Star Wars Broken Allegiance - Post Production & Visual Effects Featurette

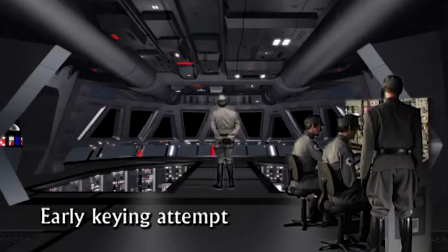When Nick asked me to work on Broken Allegiance to do the compositing, at first I wasn't aware of the problems involved with keying DV footage.
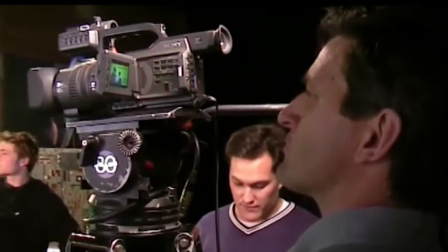Because obviously we're working on a limited budget and the camera that I own shoots in DV cam format, that was the format of choice that we used to shoot the film,
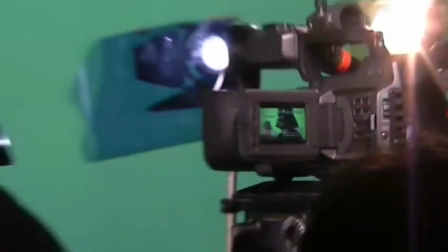but not having Having a huge amount of post-production knowledge at the time of shooting,
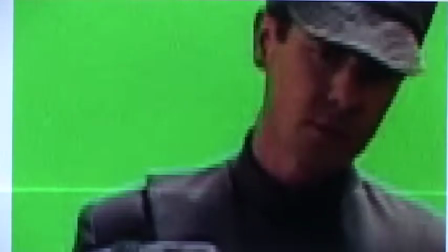we didn't find out until later that DVCAM as a format, because it's so highly compressed, is actually very, very difficult to key.
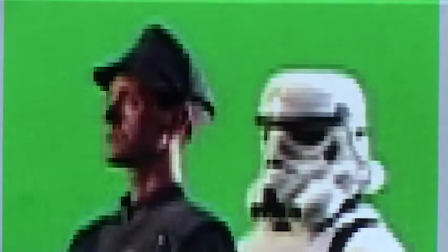You get a very jagged edge, which a lot of the time is next to impossible to get rid of.
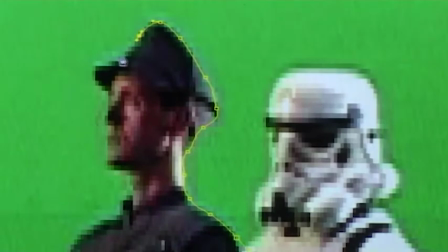So you'd end up having to resort to rotosplining, which is just a nightmare.
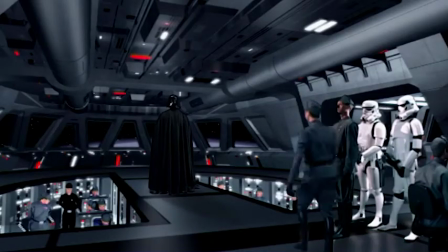But through using different techniques and different programs and three or four steps, We managed to get it all into After Effects looking pretty good.
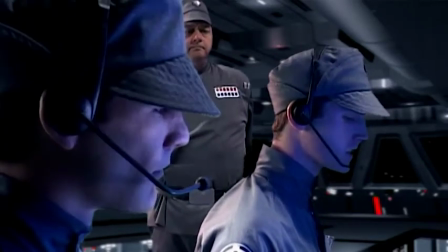Get a tractor lock as soon as they're in range.
The compositing basically involved background plates in the form of star fields.
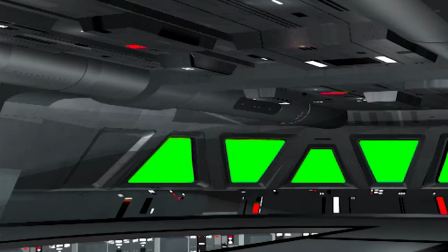The star fields had to be animated so they were moving across. Separate background plates in the form of the bridge backgrounds.
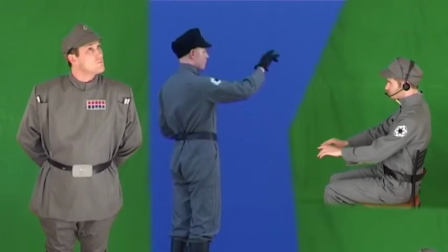We then had a series of extras filmed against green screen which had to be keyed in. Foreground stuff being Vader and all the other guys.
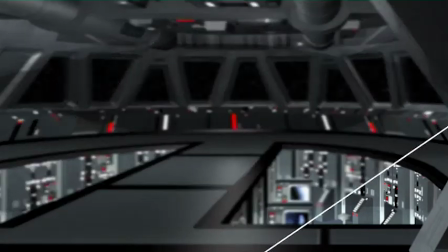Then to all of that we had to add film grain. and to the background we often added camera blur and finally colour correction. So in the end it's actually turned out really nicely.
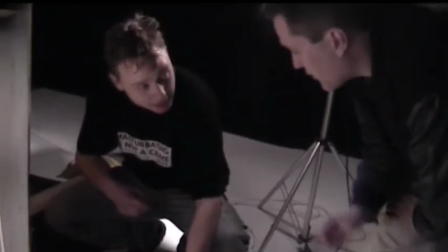Once we'd wrapped shooting the film we had a few left over pyros that we ended up using in the studio or on location. So we went out into the backyard and set up a big black sheet and basically shot these explosions going off against black.
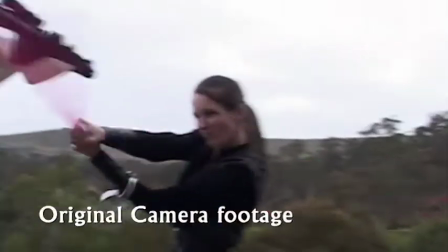We were then able to take those self-contained explosions and composite them into various elements of the film just to enhance the effects that were already there.
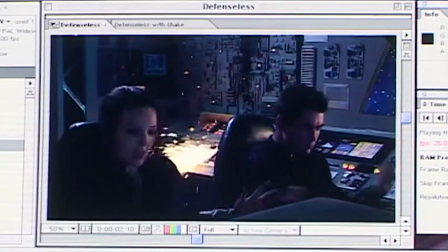One example is the interior of the transport as Thor's ship has disabled the transport.
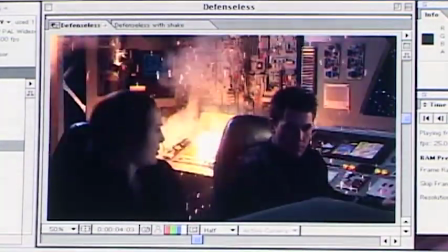I added some explosions to the set. Another thing I added was electricity which was going across the boards.
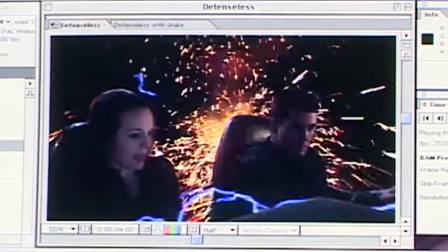You'll see some of the electricity actually causes the explosions. And the other thing to make it look believable, I added an extra camera shake to the whole shot so that when it moved,
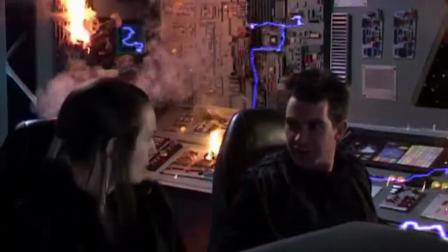the set and the explosions and the electricity all moved together in the same way so that it looked very believable.
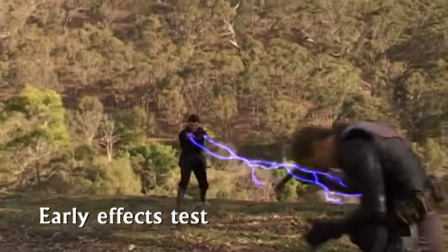As far as the force lightning effect goes, I tried a few things with plug-ins and so forth but they just didn't look realistic. They looked like a plug-in effect. So what we were able to do is here in Melbourne we went to a laboratory where they had a lightning generator.
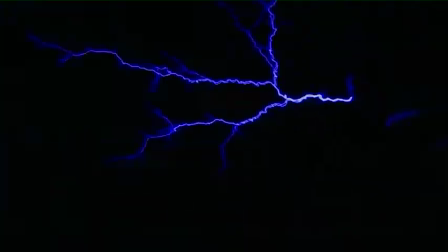We were then able to take that footage and by keying out the black to composite those lightning
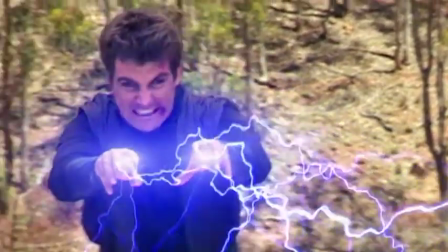arcs into the effects shot and this repositioned accordingly onto Ruan's hands.
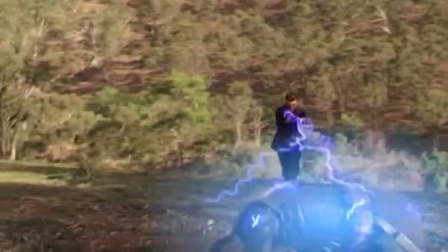It took me at least a week working non-stop to get it right and then I decided that we needed to create some steam for when actually Thor's getting hit with the lightning that he starts to steam and smoke.
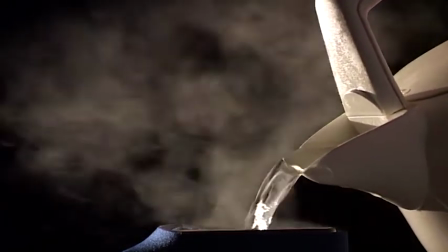To produce that effect I set up a coffee mug against a black cloth and actually shot the steam rising
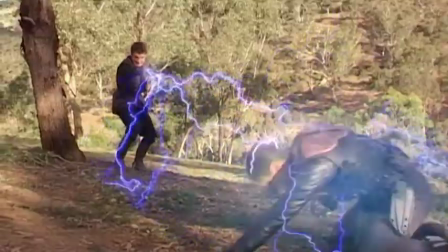off a boiling cup of coffee and then took that steam and positioned that over Thor in the shot so when he's actually getting hit he starts to fry and cook. Sometimes the best looking effects are often the simplest.
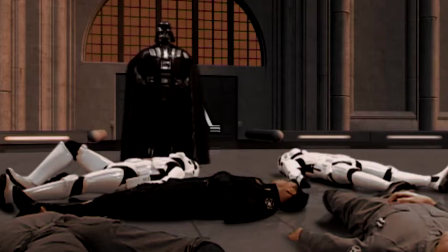One part of the film that underwent many changes in evolutions was Darth Vader's scene on Coruscant.
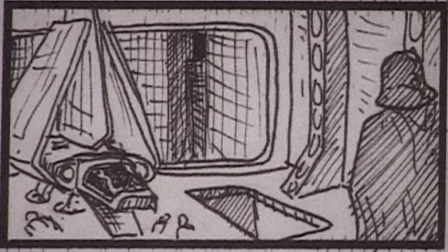The scene was written into the film as a means of showing the audience the nature of Rewan and Kallus,
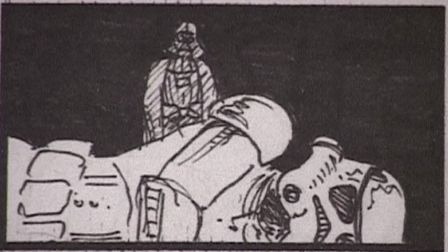that they were in fact ruthless dark Jedi and were happily slaughtered a bunch of officers and troopers. if it meant making their escape in the stolen transport.
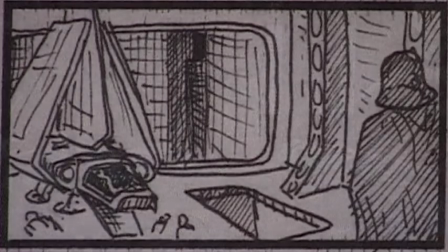As it was written in the script and also appeared on the storyboard, the scene was originally meant to be in a hangar bay on Coruscant.
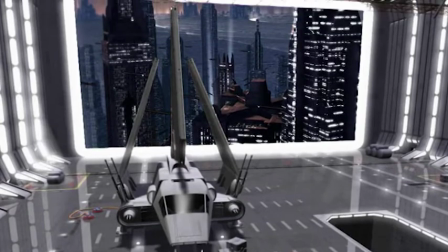As the post-production of the film progressed, it seemed like a nice idea to have the scene take place on an exterior landing pad rather than an interior hangar bay.
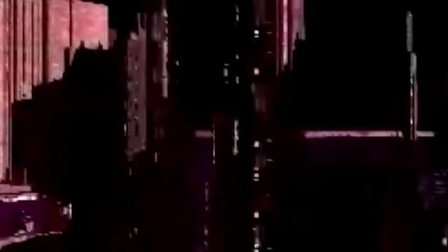Some early animatics were done to test an aerial platform and proved very challenging to get it looking right, especially the camera angles when working with the pre-shot green screen footage.
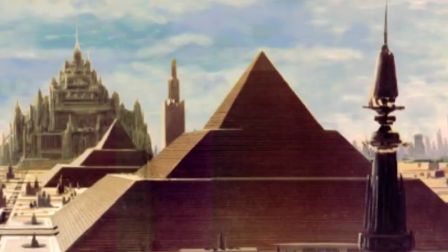That's when sci-fi 3d resident Ian Foster came in and began working on the sequence In a homage to the original Ralph Macquarie concept art
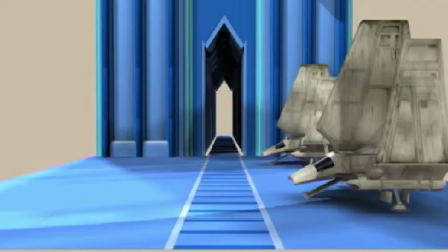done for Return of the Jedi The initial idea was to have the landing pad where Ruan O'Khalas escape part of the Emperor's Imperial Palace
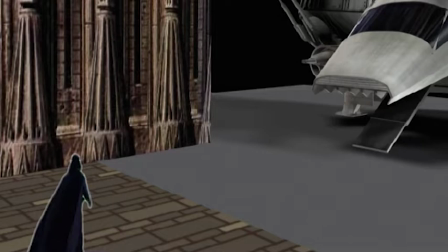a Few animatic stills were done, but due to the amount of time it would have taken to get the shot looking right We decided to go back to basics and
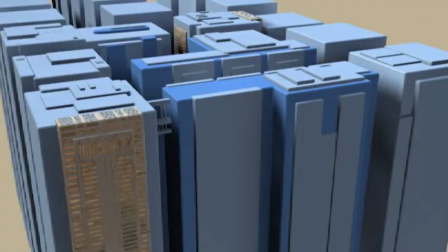just go with a generic building-top landing pad with Coruscant traffic much like we'd seen before in Phantom Menace while the final shot
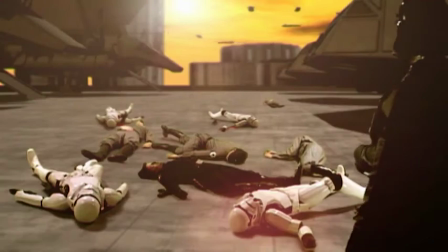was being worked on by Ian in the UK a temporary shot was used in the original V trailer release we finally received the shots from Ian which although looked good
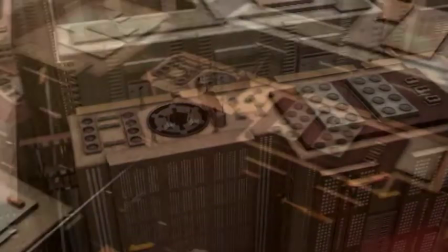were rendered for daylight rather than sunset so we added an atmospheric haze sunset lens flare and color correction just to cement the shot
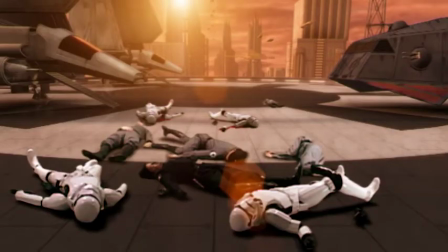together and to get it looking perfect Corbain Thor's ship, now originally on the storyboard, was this vague sort of shape and the design brief was mean.
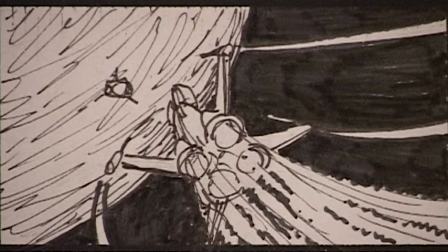So I thought, okay, mean. Well, let's go back and start. So it was leafing through the art of books, looking at some of the rejected designs, some of the Doug Chang designs,
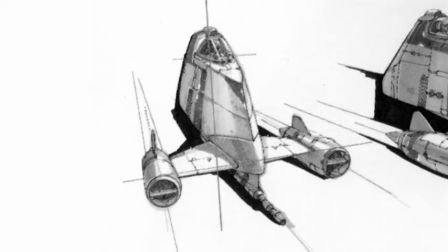original Joe Johnson stuff, and spotted one of the designs originally for the Nauvoo Starfighter.
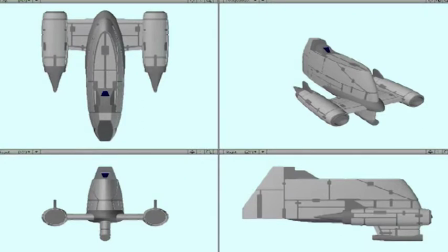I just liked it. It was a weird sort of stubby sort of thing, almost with like pod racer engines on the side,
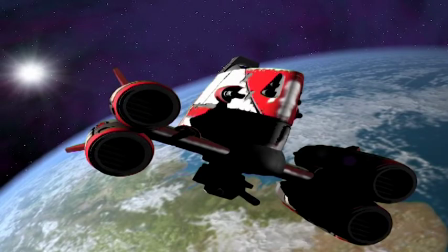I thought, mean, hot, hot, yeah, that's worth a try, so I roughed up a version of that. Excitement, send it over to Nick, and he goes, not mean enough.
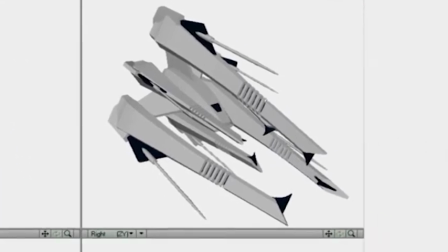I was trying to make it sort of look really, really mean. And ended up with this sort of the three nacelle type design with the central hull. The original version had a lot more spiky bits. Okay, okay, we've got mean, let's pull back a bit on mean.
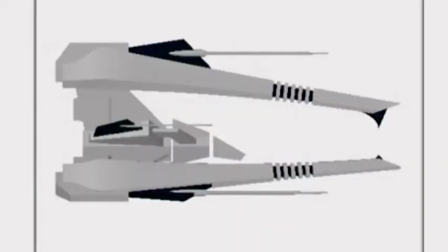So some of those bits got scrapped. We eventually sort of came up with a shape that we really liked. It was just nice in flight and looked really good.
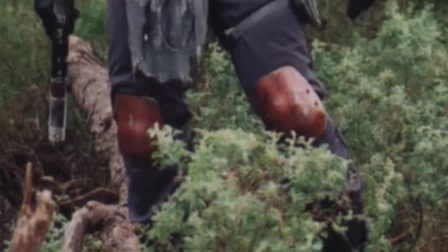Looking at Thor's suit design and the design elements there,
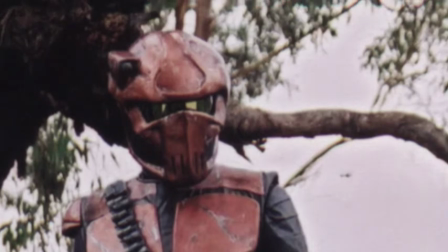you always got an idea of sort of a rat or a hunting bird, something like that, something claw-like.
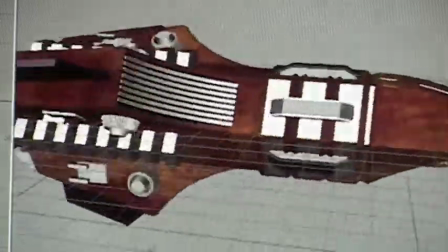So we then remodeled the central hull in particular, the cockpit, to be more beaky.
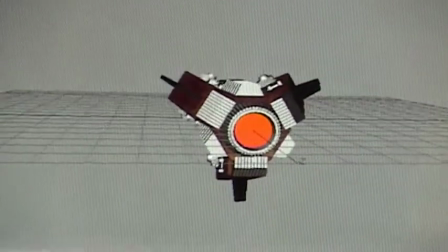And then we decided, OK, we've got to try and do the colouration and everything. And that again, span out of the costume designs with a super sort of coppery, browny sort of style. It took probably four or five months to have been quite a long design process on that one, but I like it. I still haven't given it a name yet, but I like it. Apart from the CG effects that H and Cameron were working on for the film, I needed to get together a team of people who could create the lightsaber effects for the film.
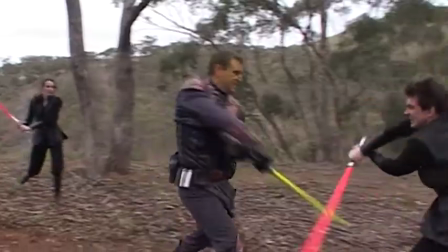Via the fan film forums on the internet, I was able to get in contact with a couple of guys,
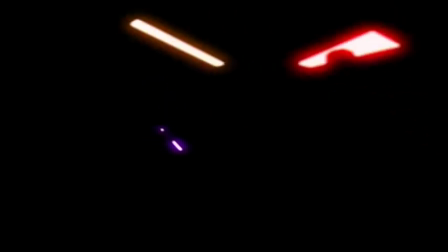There's one who lives in France who was able to take on about a third of the lightsaber effects work and another guy who lives in Canberra here in Australia to take on the other third of effects work and I completed the rest. When they shot on location with the Stormtrooper uniforms, unfortunately one of the Stormtrooper's uniforms was a little bit yellow. I had this theory that his mother had not quite got the washing done properly so I decided we needed to bleach it.
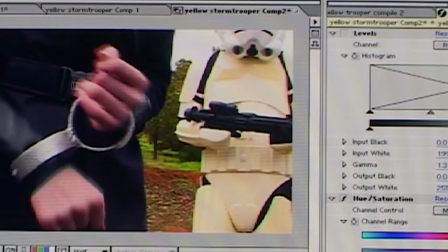What that meant in practice, of course, was to manually cut around the edge of the Stormtrooper and remove the yellow colour.
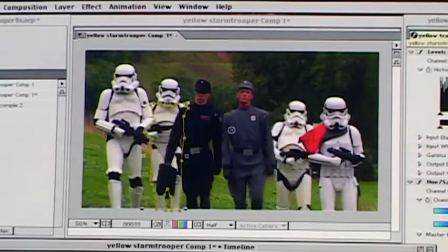I think it worked really well, but it took forever. The most complicated shot probably would have been the landing of Corbain Thor's starship on Bethaui.
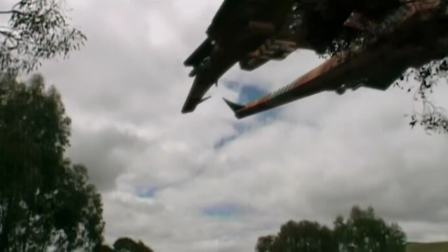We had to generate a mat for the foreground leaves, so the foreground leaves could be brought in front of Thor's ship as it's coming over the top.
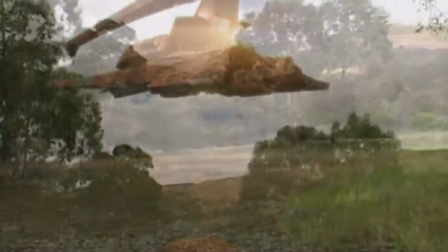And of course, you can see the engine, so you need an engine flare in there. We had the original background plate, which was then colour corrected.
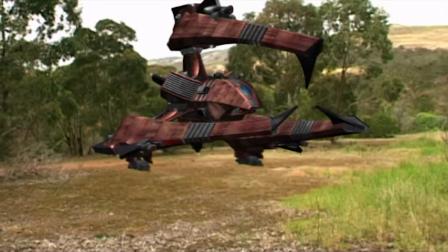We had the raw CG element, a reflection pass through the window, colour corrected it,
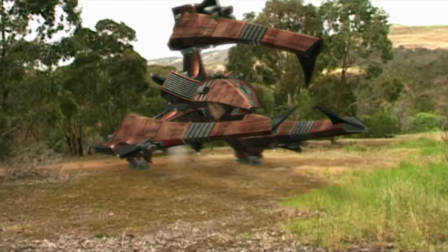added a shadow and some haze, added little particle jets for the engines. We then decided it really needed a bit of interaction with the ground.
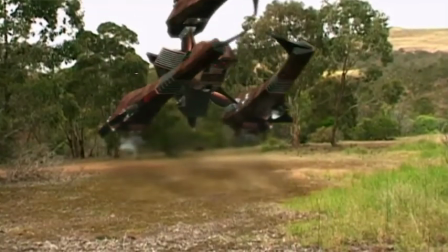So first I decided to blur underneath the ship to make it look like a heat shimmer as the ship was landing.